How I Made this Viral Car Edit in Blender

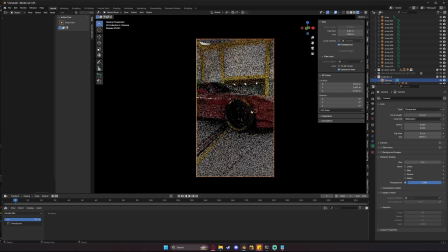(7:31)
Wider angle is pretty normal for something like this, but just a wide angle won't do the trick because you don't get any of the lens distortion you get on things like Insta360s, GoPros, or old cameras that are used to film videos like these we can do that by going to the camera type
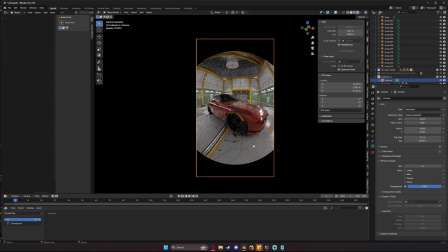(7:47)
and switching this over to a panoramic version now we'll get that fisheye look and we'll see it's uh rather intense at the moment hey maybe that's what you want if you want to just expand this all the way out you could just increase the field of view until you have the full frame
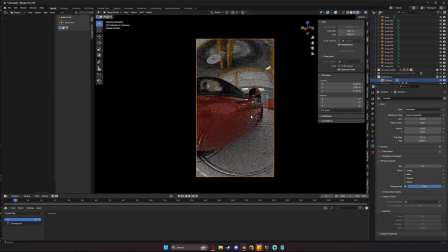(8:03)
and boom you have a super wide angle looking lens it is essentially just a fisheye however i like something a little bit less intense than this I usually pump the lens up to something like 20 and we get a much more realistic look.
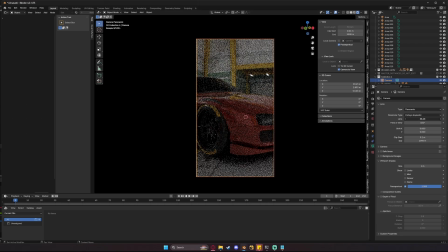(8:19)
Honestly, you could pump this up even further. You could go 40, but of course, at that point, you're starting to, you know, get a really high zoom. So that might not be what you want. Today, I'm going to go ahead and set it at 20 and I'm going to say that looks pretty good.
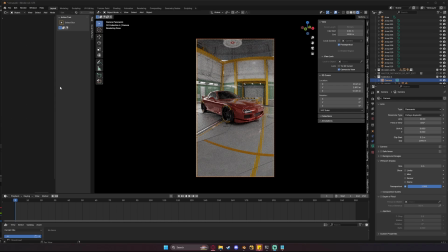(8:32)
But just having the fisheye lens is only half the battle for stuff like this. The next part is actually going to be our animation. It's going to be the person walking around the car, looking at it, making it look all sexy and real, kind of like as if you were a crowd member at a car show walking around and looking at a cool car.
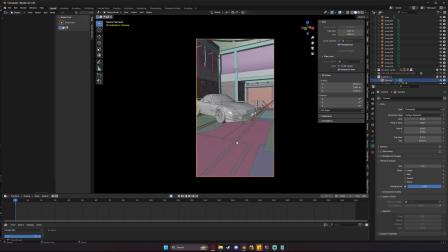(8:49)
Click this auto keyframe button, and when we move the camera around now, we'll get a keyframe on our screen. If we go over to the object properties, we'll see that we got a key for the location and rotation, and if we scroll through maybe, you know, 50 frames further, we can move in towards the car a bit. and if we go back to our starting line now and press play we can see that we get some movement towards the car but this looks super cg right how do we make this look more handheld well it all comes to do with making modifiers on the movement we're going to add some you know jostles some jiggles all of that good stuff so i'm going to open
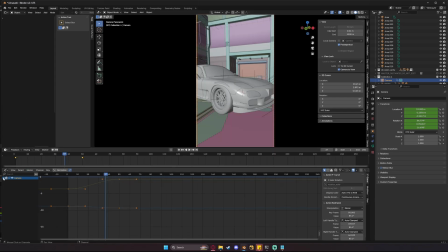(9:25)
up the graph editor with the camera selected we can go over to the graph editor drop down the camera option until you get these object transforms And we're mainly going to play around with the rotations So I'm going to start with the X rotation and I'm going to go over to the modifiers
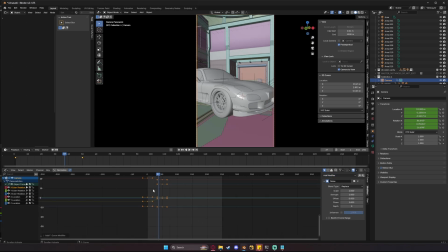(9:39)
tab We're gonna want to add in a noise modifier by default This is going to be very intense if we play through it. You can see it's super crazy So we're gonna want to bring these back down to some normal levels for me personally I found that a scale around
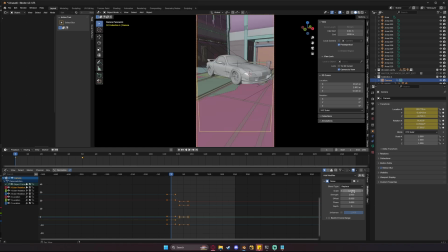(9:54)
negative 12 to 12 works pretty good So I'm gonna say 12 here and bring that strength all the way down to you know a tenth of what it is so a strength of something like 0.1. And now if we play through our footage, we can see we get something a little bit better, but it might even be a little too strong.
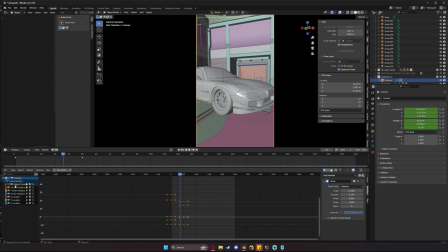(10:10)
So we'll bring this down to maybe a scale of 10. We're again going to apply that to the other two rotations. So maybe this time we'll have negative 12 and 0.1 on the strength. And on Z, we'll do noise, and then we'll do maybe negative six and a strength of 0.05 or 0.04.
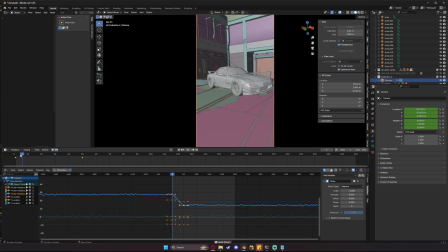(10:29)
And now if we play through it like this, we can see that it looks much more realistic than it does if we were to do that normally. The only other thing you might want to do is switch from the Bézier curve that is currently applied to these movements to a linear curve. So we can do that by right clicking and doing interpolation linear.
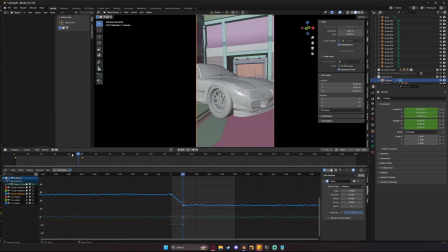(10:47)
And now it's going to just be from 0.1 to 0.1 and stop instead of kind of slowing down like it did before at the end here.
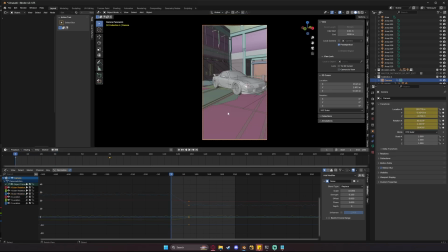(10:55)
Once your animation is complete, it's time to render it. And here's a little secret sauce to how to really mess up your render and make it look dirty and old when you're rendering.
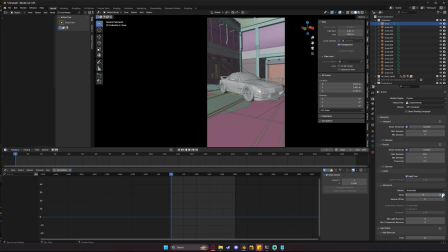(11:05)
The very first thing you're going to want to do is go over to the Advanced tab in your Render Settings and make sure that the Use Animated Seed option is checked here. You'll just click on this clock and it will turn blue and that's how you'll know it's working. The second thing you're going to want to do is make sure you've disabled denoise.
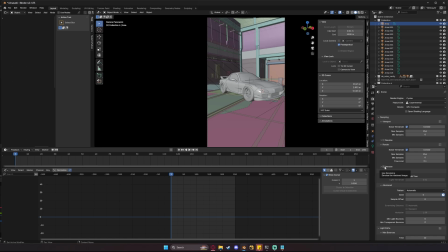(11:22)
We really don't need it for something like this. honestly usually noise is the devil but having a bit of noise in scenes like this looks actually pretty realistic especially when you have an animated scene now something you're going to do on this that you'll probably never do on any other render is you're
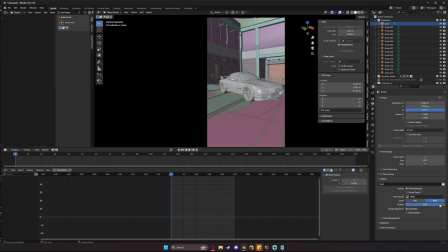(11:38)
going to switch this over to jpeg and not just switch it over to jpeg you're going to drop that quality you're going to drop it down to something like 20 maybe even 15 and this is really going to mess up the look of your render It's going to look old,
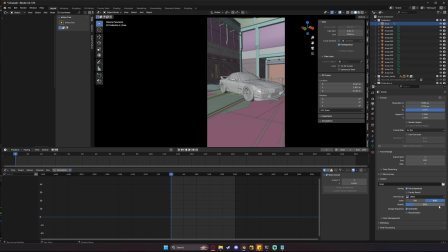(11:53)
it's going to look, you know, blocky, it's going to look overly compressed. This is something I would never recommend you do professionally. However, in order to get this kind of, you know, Instagram old beat up looking footage, it actually works perfectly.
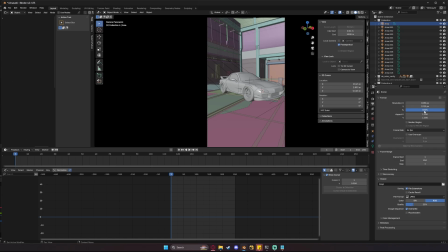(12:06)
You don't need to do crazy filters, you just need to drop that quality down. Something you can also do to help yourself even further would be dropping your resolution.
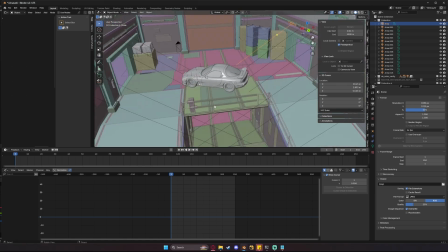(12:15)
The last thing I do for essentially any render is I always add in a volume box.
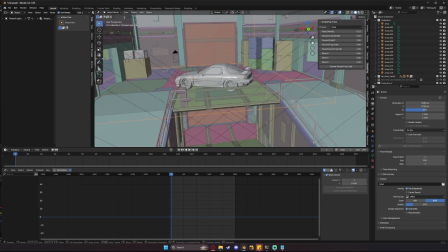(12:20)
Now, I have a little plugin called SimpleFog that I've made for myself, so I'm going to go ahead and import a volume cube here using it, and we'll just line this up with our scene.
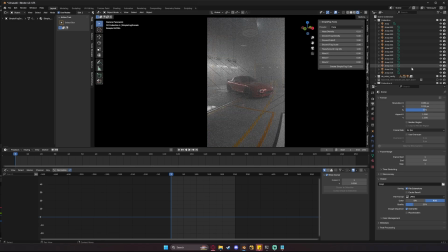(12:28)
And if we look through our camera with that enabled, we can see we get all of our hazes and our glows that we are used to. For this scene in particular, though, I think my density is a little high, so I'm going to set this to maybe 0.1.
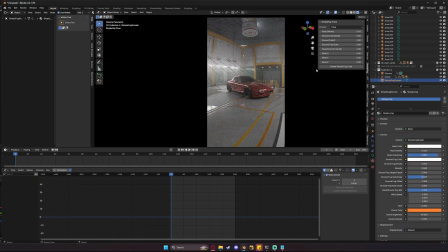(12:43)
If you want to learn how to create a volume box like this, you can click on the link that's up in the top corner of your screen now. That is to an older version of blender when I made this however I am going to be releasing an updated version because they've changed some things
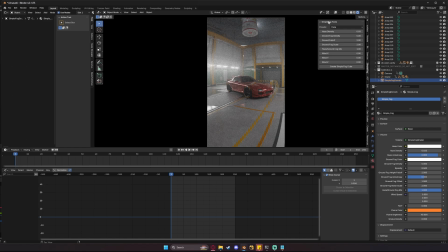(12:56)
I'm probably gonna release this plug-in on its own for free eventually in the future I'm just not personally happy with it at the moment and render
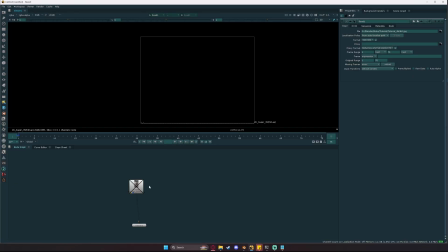(13:03)
out a frame and then we'll pop in a nuke and do the rest of our post effects Over a nuke and we can see exactly how our render turned out
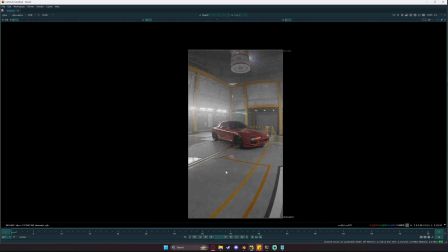(13:12)
And I'm not sure how well it turned out on video over on YouTube here but man this looks great from the start it's
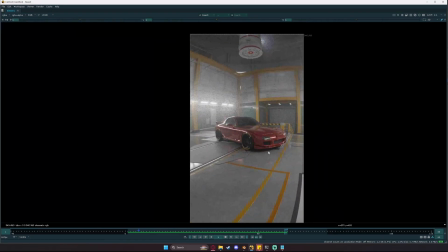(13:21)
got that noise that's dithering throughout the screen we got all those blocky artifacts that make it really sold as a fake effect
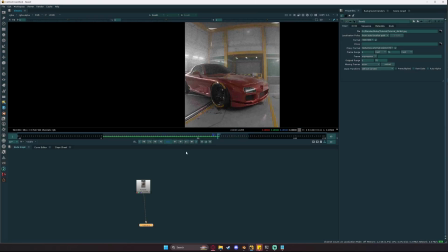(13:29)
or a VHS kind of look but there are a few things we can do to dirty this up even further the first thing I'm going to want to do is just
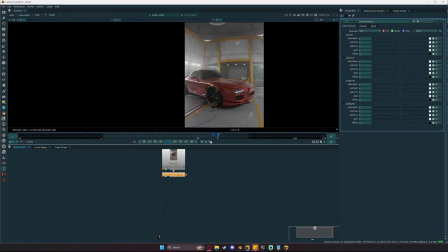(13:38)
a few basic color corrects with a color correct node and that's going to be bringing
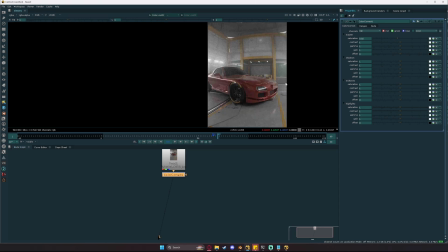(13:43)
down that saturation just a bit because in general cg stuff is usually a little
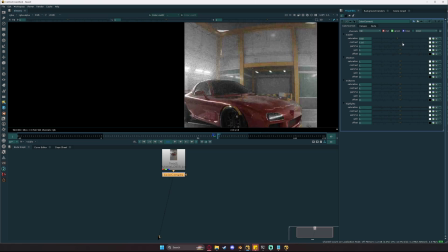(13:48)
oversaturated the next thing i'm going to want to do is bring that contrast back just a little bit more maybe just a tad
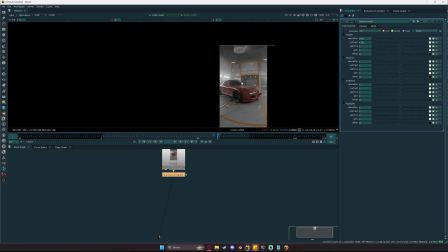(13:54)
for something like this render like 1.1 and then we can bring the saturation down even further and honestly for a render like this you
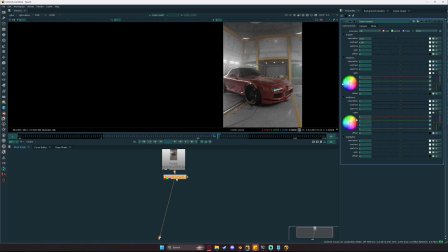(14:03)
really don't need to do much else we can also add some lens uh like grease slash bloom whatever you would want to call it the easy way to
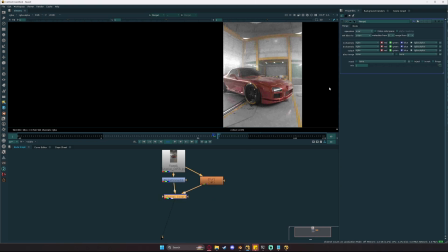(14:11)
do that of course is just add a blur node and a merge node and just merge a over b and switch that to something like plus so now it's a plus b if we blur this out a bit something like this we can get that kind of like hazy look and then if
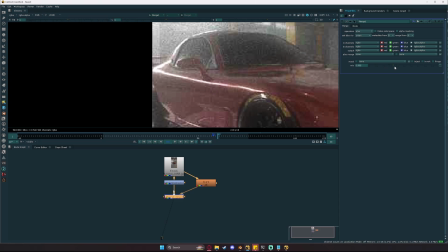(14:25)
we switch these so it's a over b like this we can just control you know the intensity maybe a mix
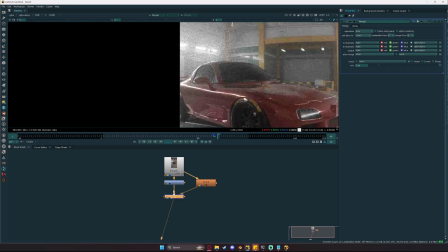(14:32)
of just something like 0.14 and we're all of a sudden getting that kind of smudged camera look on our render.
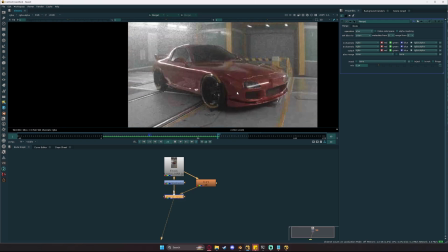(14:39)
But already, I think that looks super messed up. It looks super old and somewhat realistic.
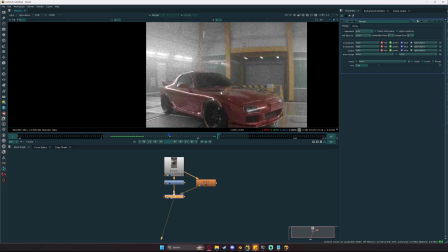(14:44)
Honestly, because we added that noise by animating it over in Blender, we really don't need to throw noise on top of it. But if you wanted to, my favorite plugin to use is going to be LumaGrain. But honestly, yeah, look, something like this, you don't really need it.
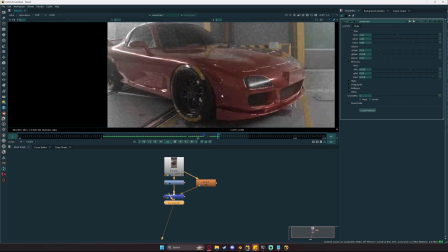(14:59)
But of course, you can just to get that extra level of spice.